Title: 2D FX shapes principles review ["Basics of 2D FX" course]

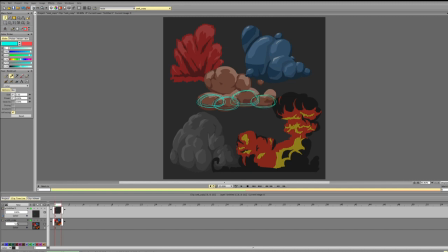So this entire smoke is made up of four major masses with similar size and weight that are on the same line, and that they have
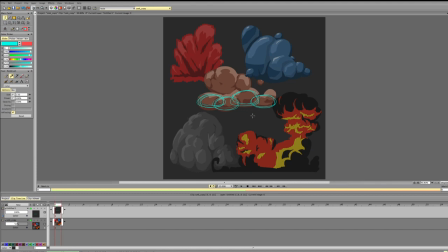similar lighting. So they have the same pattern. And the same thing here. So here, the sizes are different, but the shapes are aligned in the same way.
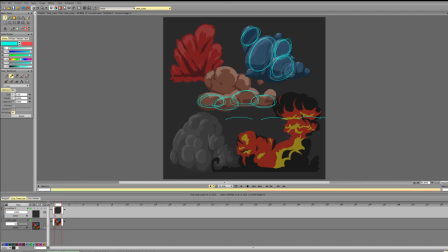So you can notice that all of these are ovals, and all these olives, all ovals, all of these ellipses are aligned the same way. So again, we're creating this repetition, which is not contributing to our design.
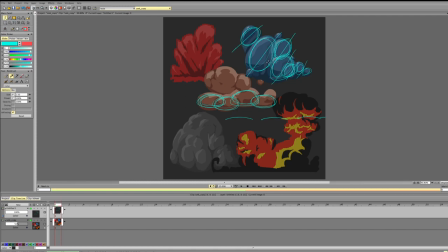So it doesn't make it more interesting, it doesn't help sell it, and makes it repetitive because everything is aligned the same way and because the shape is the same. And the similar scene happens here.
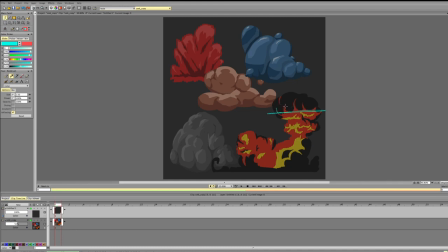So again, everything is aligned the same way, and the masses are similar. So if you look at it, they create a very linear symmetrical composition.
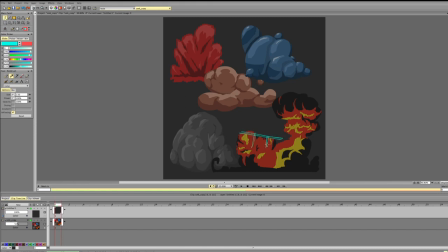And the same thing here. So you're dividing, we have a nice contrast, we have a bigger mass, medium mass, smaller mass, but they're still on the same level. They're kind of creating this box,
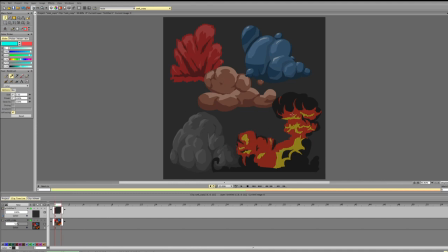and again, creating this repetition. And the same thing happens here. So again, we have the shapes, and they're all parallel to each other. So they're all located in one place, and they're aligned on the same axis.
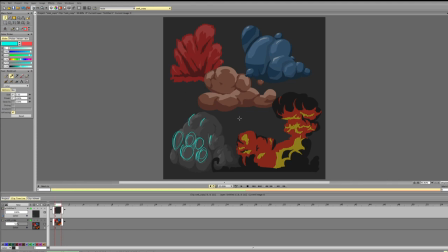So everything has the same angle. So we don't get the variety of angles. We don't get stuff like that. We get this.
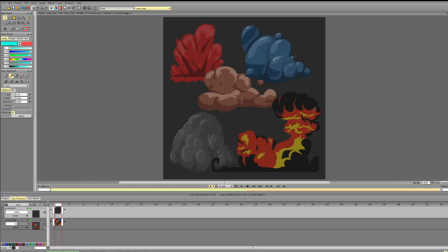So what would be an interesting solution to that? So we need to make sure that these masses interact, that we don't create too much repetition,
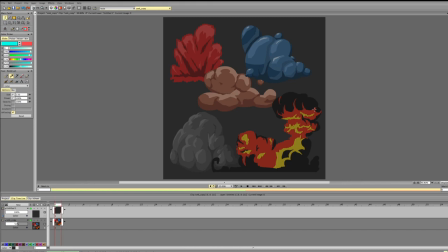and that we have a nice balance of colors. And if we're talking about liquids, we should remember that it kind of combines. If these are bubbles, then they can be like that. If this is liquid, liquid usually
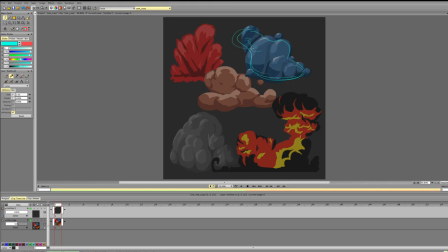combines masses into one bigger mass, so it won't have that noticeable definition. So usually it will be a single mass with a couple different highlights, but it is connected because liquid tries to keep
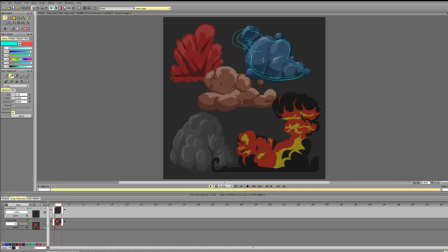everything very connected, to keep everything intact, to keep the form. So considering that, what can we do to these sketches to make them even cooler? Let's see.
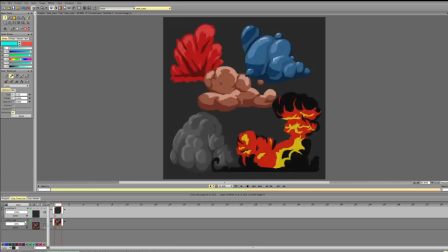First, let's start with this red liquid smoke or something else.
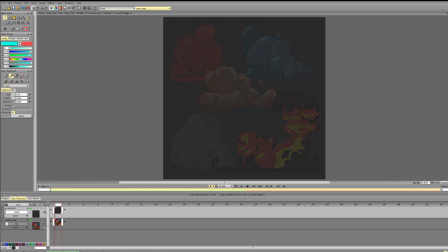So
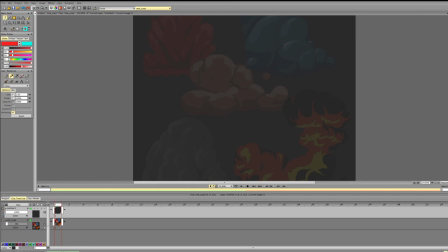first off, I'll try to make it less symmetrical, and
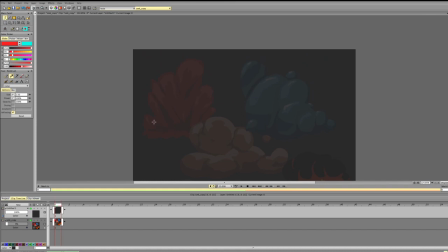let's try to make sure that the angles don't match exactly. So right now the angles kind of match, so we don't create this kind of effect.
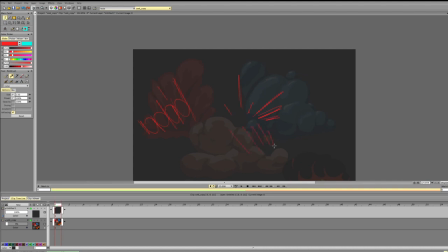We are creating and then like this. And we're not angling it, so it goes like a straight line, which doesn't emphasize the form in space. So let's
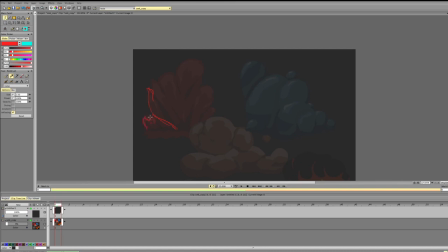don't know the exact reference, so I'll go with that. So I'm trying to create this nice flow and the variety of angles.
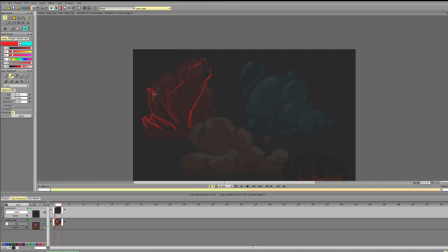And with flow, I'm trying to imagine how it will go in space. So this one, it goes to the camera. So it goes from the camera to the camera to the camera. And then it goes back.
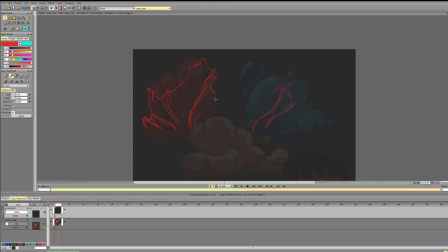And since it's liquid or something like that, I'll soften the edges a bit.
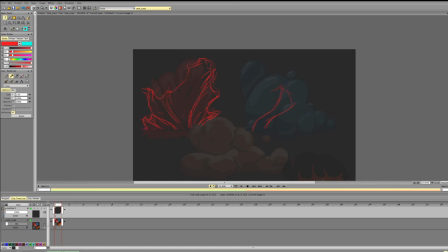And we get this. So the most noticeable difference is that it's not symmetrical anymore. So there is no linear symmetry here. And we are not dividing the effect in half. If you look at it,
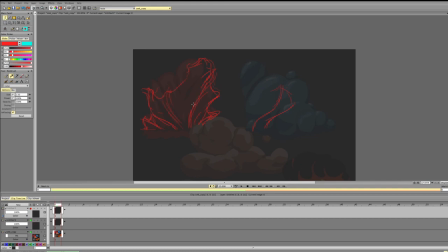we don't have like a defined symmetry, and there is a clear distinction between the right and the left part. Second thing is that we don't make the lines parallel to each other, and we emphasize the form with these additional lines.
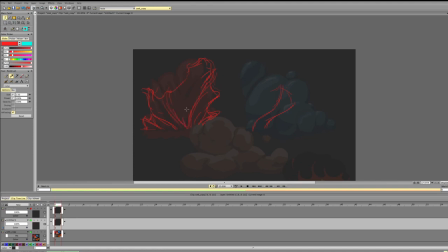So if we add something, it aligns to the form, goes over the form. sort of showing us how the form actually goes space.
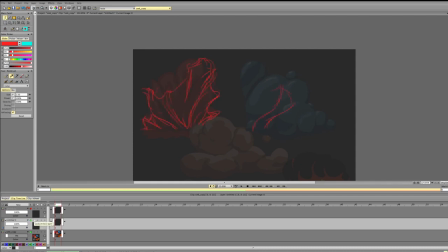And this is kind of a liquid splash. Alternatively, if we're trying to preserve these big shapes and this is a bigger splash,
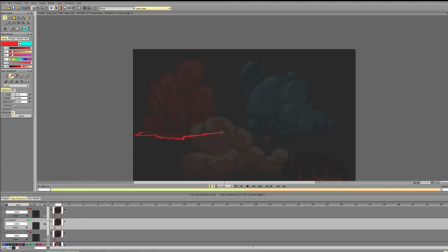it can go into like something between liquid and foam. So it's very angled here. Again, trying to keep it interesting and trying not to make it symmetrical.
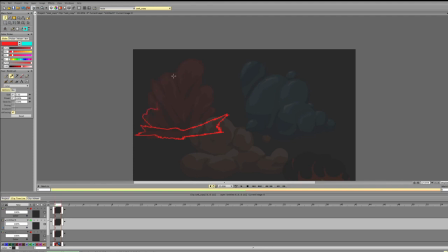And again, it's a big, huge splash of some sort. Again, trying to make sure that it's not symmetrical and that the left and the right side are different enough.
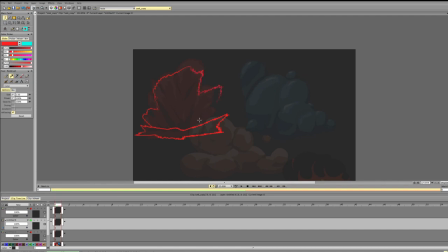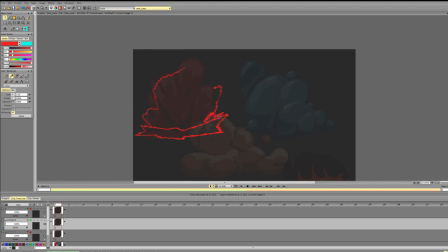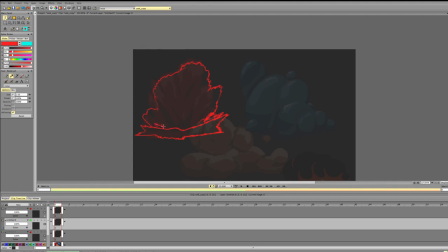Now we should remember that it is volumetric, there is some volume and form going on, and we need to emphasize that. So again, some parts should be going to the camera, some parts should be going away.
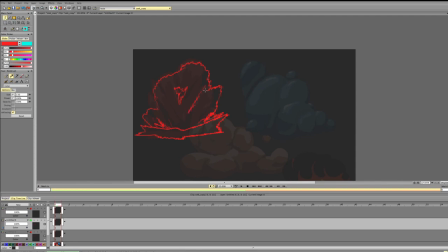Can angle it a bit and define different volumes within the mass. Maybe there is a shadow underneath, like you had.
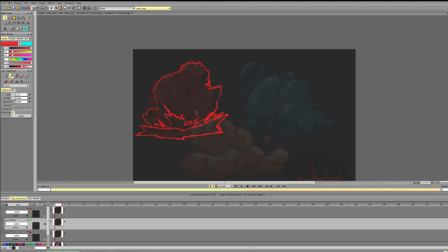Again, trying to make sure that it's not repeating. Okay, it's not symmetrical.